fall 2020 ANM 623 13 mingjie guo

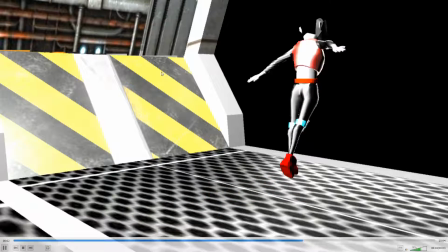0s
Okay, let's take a look at this. Yeah, you might. I would admit, look at the previous module.
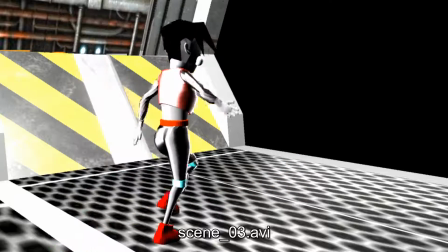7s
I talked about the animation. I think this isn't working very well. I think you could improve this a lot.
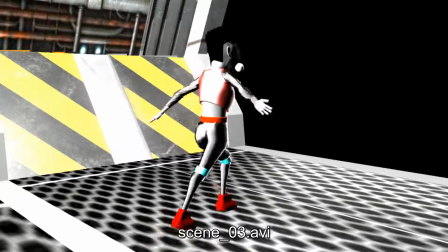13s
Um, has it changed since the last one? It's hard to tell.
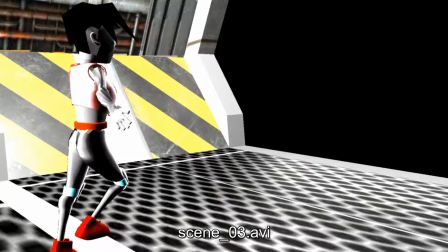17s
But either way, you're not doing what I was saying, which is, each pose, you need to look at each control and really pose the whole character and not just move,
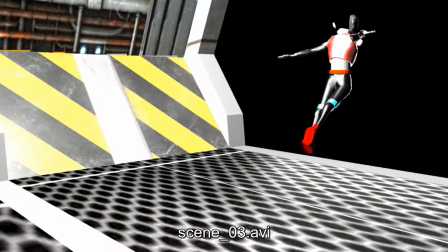26s
it looks like you're moving just the feet and shoulders, maybe the elbows, and then the rest.
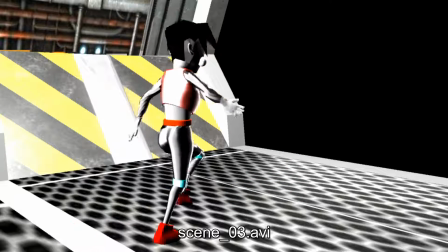32s
And for some reason, his eyeball seems to be flying off of him. Maybe we should take a look at that.
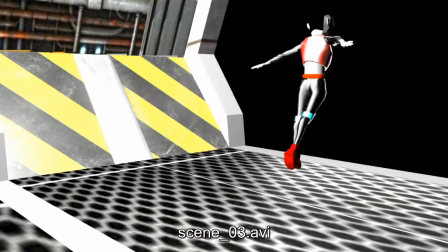38s
The lighting looks kind of bright and overexposed, and there's some interesting questions of like where the light source.
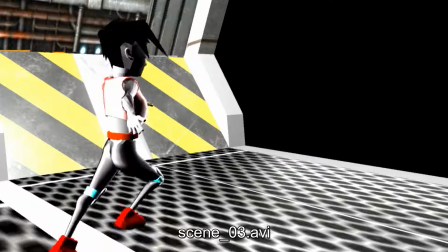43s
I think you want maybe one colored light coming from the outside, and then maybe something else from the inside.
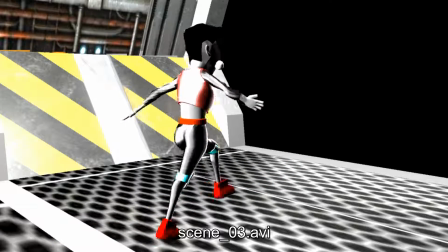49s
But might want to justify like what is the light direction, and what is the light source.
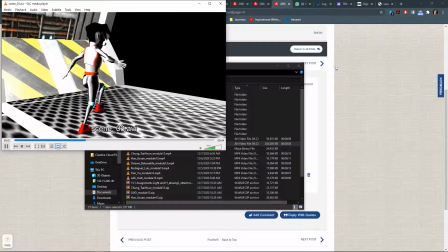55s
So if we were looking at
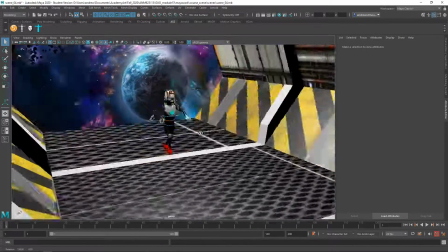59s
the Maya file, thinking about, where are the lights in here.
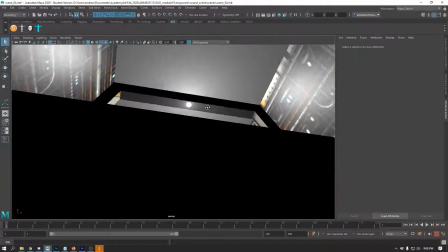64s
So yeah, you've got this little one.
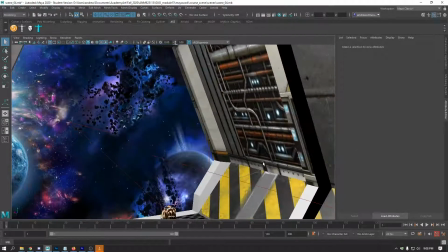68s
But he seems to be lit a lot from the back and stuff.
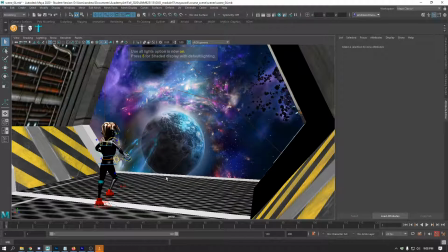74s
And also kind of what a light is all of this outer space stuff hitting him with,
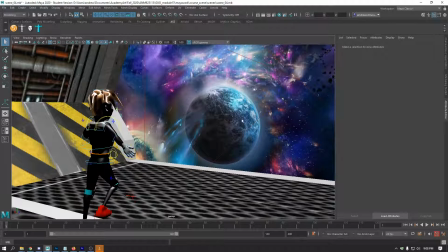78s
and kind of establishing kind of an average color for that and lighting him from the front from that.
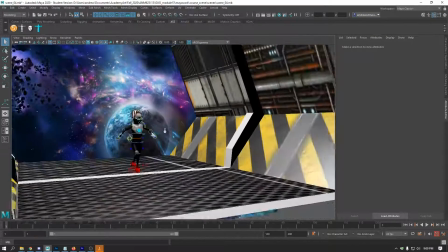84s
And then maybe, I mean, the texture looks very unfinished and just kind of thrown on there, but these are also light sources.
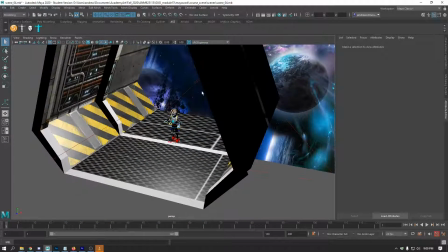92s
You could kind of fill in with some colored light from the side as well, and these kinds of things.
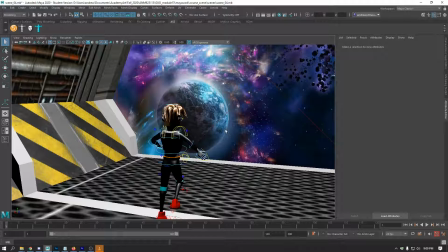100s
But yeah, right now the render looked really very overexposed, so I would decrease the light intensity somewhat.
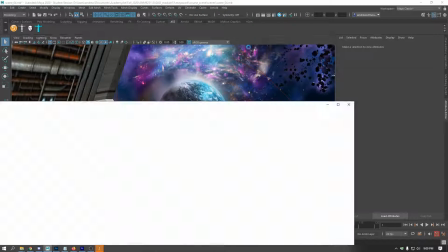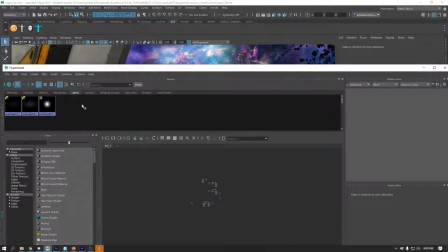114s
Just looking at what lights you have. So there's the three lights.
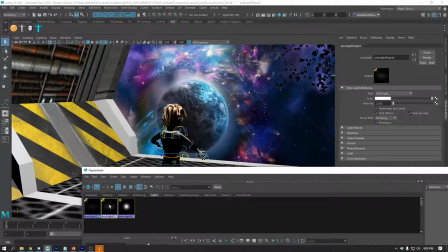118s
There's a point light, which I guess is that one in the ceiling, and then a couple area lights.
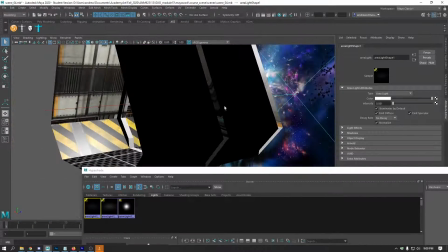124s
One in the front and one in the back. Okay. Yeah, I mean, that one's pretty dim.
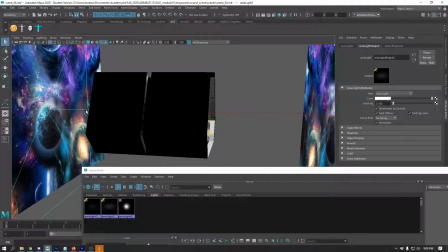130s
That's like super dim. That one's not so bright either.
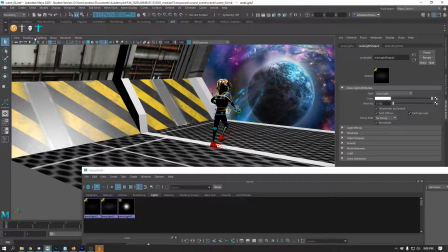137s
Also, there aren't any cast shadows, so I think it might be better if you had some shadows.
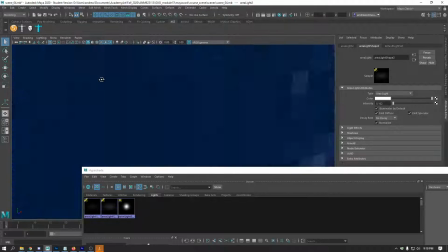145s
That must be blocking that point light.
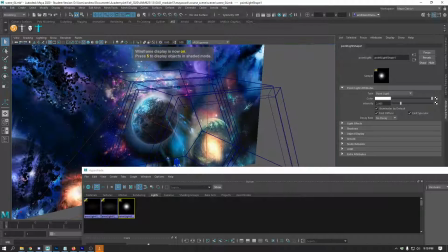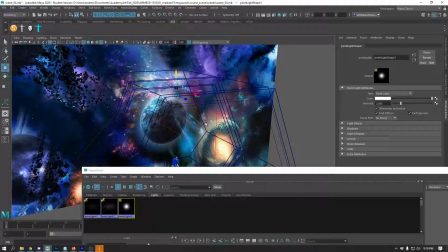155s
Just moving that down a bit, so maybe.
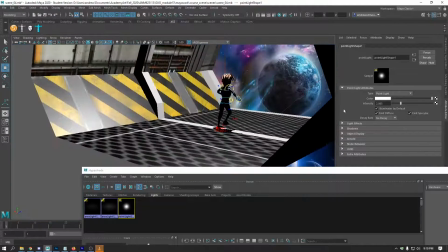162s
Okay, so now, and is that casting shadows?
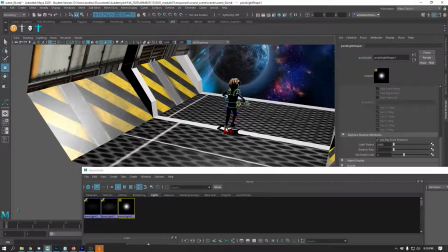169s
Says it is. Yeah, okay, I can see a shadow on the ground now, which is better.
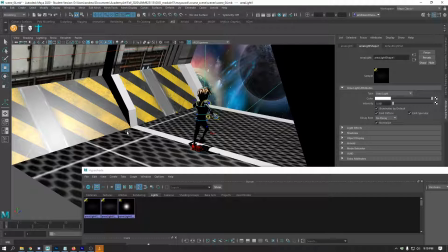174s
And yeah, and then maybe this one. I mean, it's weird if this is tunnel behind it, but maybe that's. I'm not really noticing that doing anything.
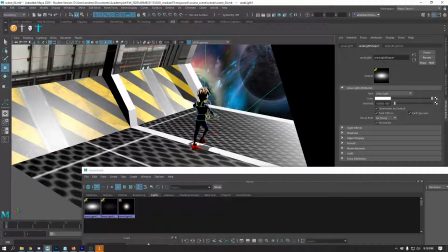190s
Okay, now it is. It might be a little bit bright still. Maybe give it a color.
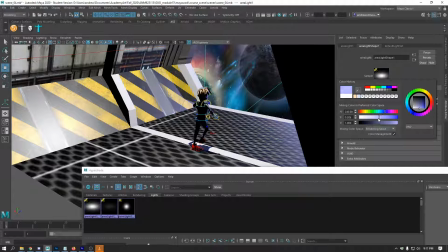202s
Maybe I see some blues out there and stuff, so maybe there's, like a bluish light coming from that direction or something. Could look cool. What's the deal with his hair material?
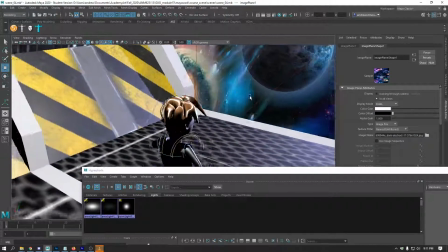215s
It looks so shiny and distracting.
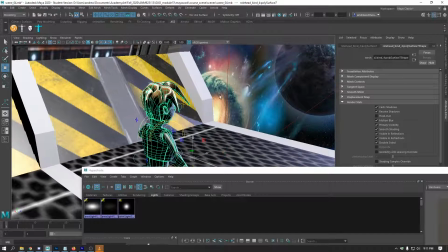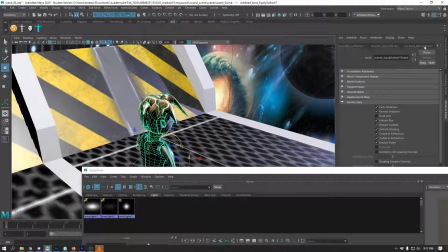Are there there's multiple materials and they're blends. I don't think his hair should be blend.
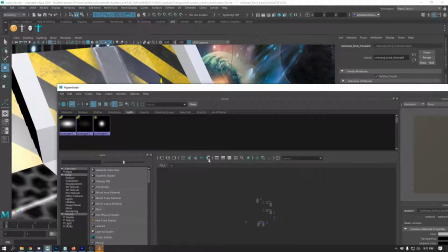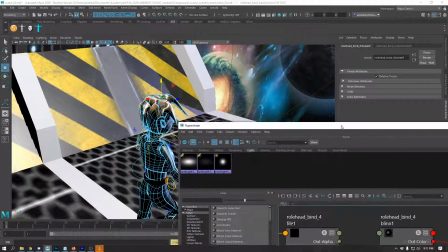241s
You're probably going to have to redo these materials. You are going to have to redo those materials when you do your Arnold render, and you really don't want to have.
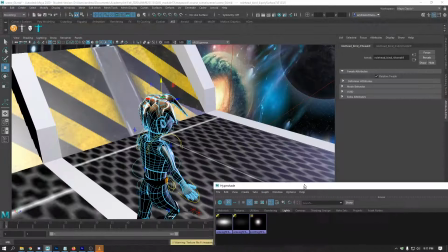248s
I know I mentioned this before.